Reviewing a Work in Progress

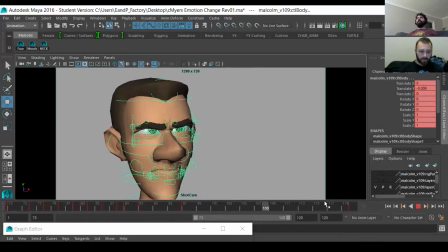2468s
That's like the essence of that organic type of motion, is that the way the human body works,
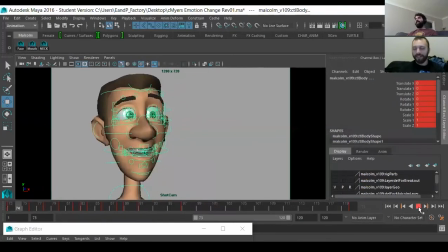2474s
the way anatomy works, is that, you know, your brain has to send out signals and the muscles fire, and they don't all fire at the same time. They fire in sequence, right? So that's what you're trying to animate into your characters. In the absence of actual muscles, we have controllers that can be used to simulate that.
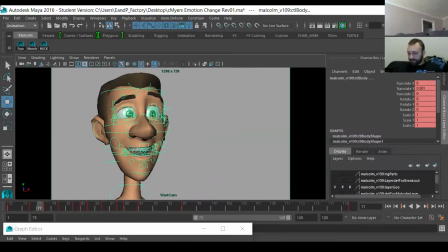2491s
So that's what I want to do with the jaw, right? It's like, to make that movement more appealing, it's either got to lead or follow. So I think in this case, I wanted the head and the neck in particular to lead the action,
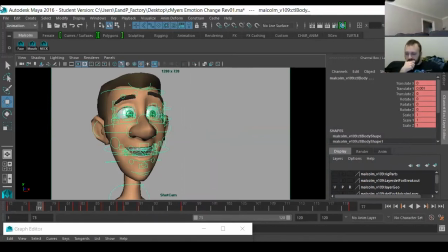2508s
and the head to follow, to have to follow through the snap and drag. And then the jaw was opening too quickly and stopping right in the middle of my main action, right?
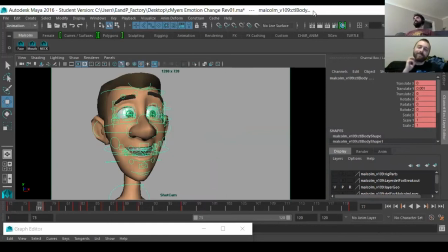2520s
So it would be like, someone's getting up to stage to sing a song, and the person says, "Oh, next on stage, you know, Beyonce, whatever," and just right in the middle of the first 2 words she starts to sing, someone comes out and talks. You know, that those 2 opposing things are what was happening here.
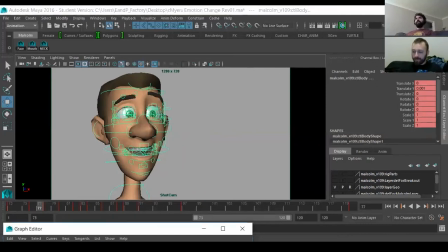2539s
So I just kind of just smoothed that out a little bit. And again, it's this thing where, okay, we fix these curves.
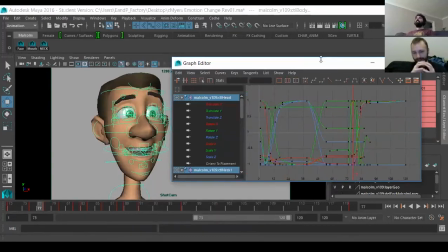2546s
If you don't like the timing of it, just bring it back by, you know, two frames and just see.
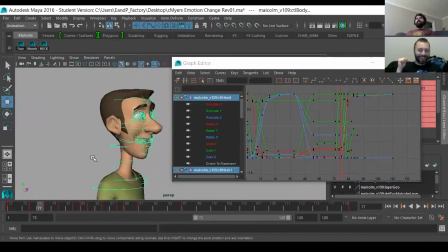2552s
Is that better? Yeah, that's a little better. Bringing ahead 2 frames again and bringing ahead another 2 frames and just see.
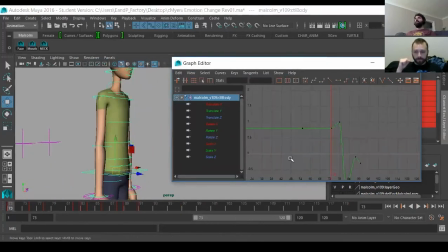2560s
Is it better? It feels a little late, you know? So bring it back 2 again, and 1 more for the hell of it. And let's see how that looks, right? Yeah, that's a little better, you know? So it's that kind of thing. You're first looking for curves.
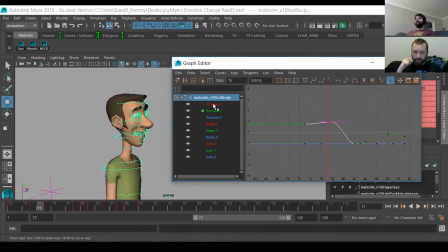2580s
You're trying to recognize what the graph editor curve should look like to simulate some sort of organic motion. Like here, see, there's like, it's just frozen. Yeah. You know, so I don't want that. I don't want it to be frozen. I want it, because when it's, like I said it before,
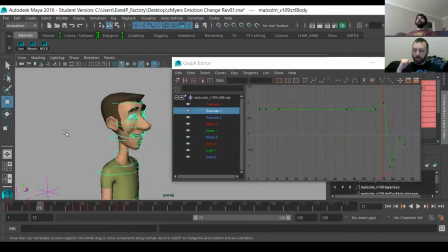2596s
when it's still on paper and you've drawn it, I don't know, there's something about a hand drawing that has a quality of life to it anyway. Yeah. So when you see that drawing over and over again, I don't know, something about it that just seems more alive.
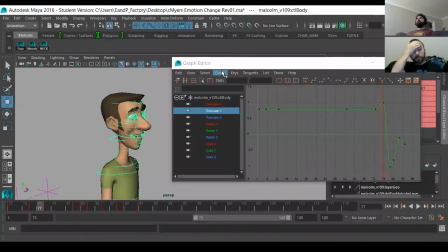2612s
But when you look at a CG character, that's mathematically frozen. If it's not moving, it's dead. It's so lifeless, just like me. So you don't want to be that way. Yeah.
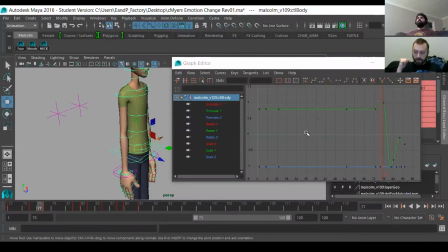2629s
So anyway, so that I think that takes care of that little section there, right? Mm-hmm. You know, there's a little bit of sort of recoil on the movement. There's a softness to it that exists there now that maybe didn't necessarily exist before.
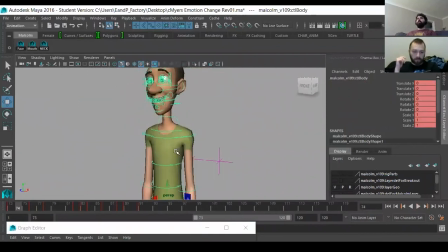2646s
You know, and you know, you can mess with all this stuff. It's like, really, there were really only a handful of controllers we use. So, you know, here are our curves in this section. Oh, look at, I don't know what that is, but it's not moving.
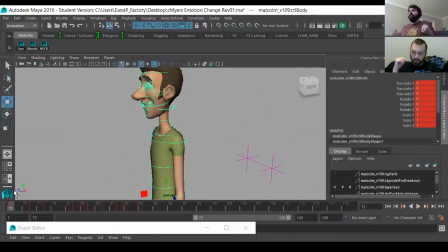2661s
So let's fix it. And that's the kind of stuff you're going to do. Is you're going to get in there, you're going to look at all your curves, and you're going to be like, oh, that doesn't move. I don't know what that is, but it doesn't move. Can't have it. Yeah. You can't have that happening, right? So,
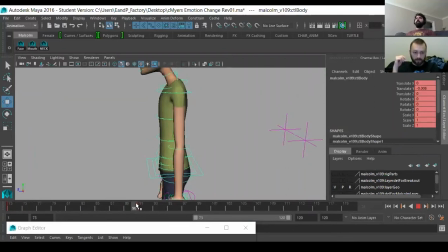2683s
basically that. You're just going through it. It's tedious, but it's essential. Yeah. You know, that's how you get that organic movement. So as far as body movement's concerned and body mechanics, it's a whole other discussion, but this already looks just more fluid.
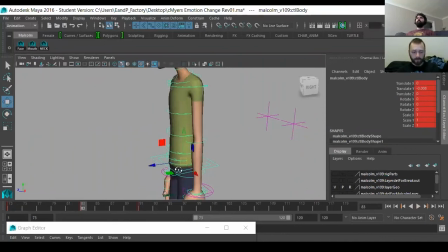2701s
I could spend another hour just imbuing this with character and personality and just changing different parts of it to suit any project and changing the timing. It's like, oh, hey, now we're on Hotel Transylvania.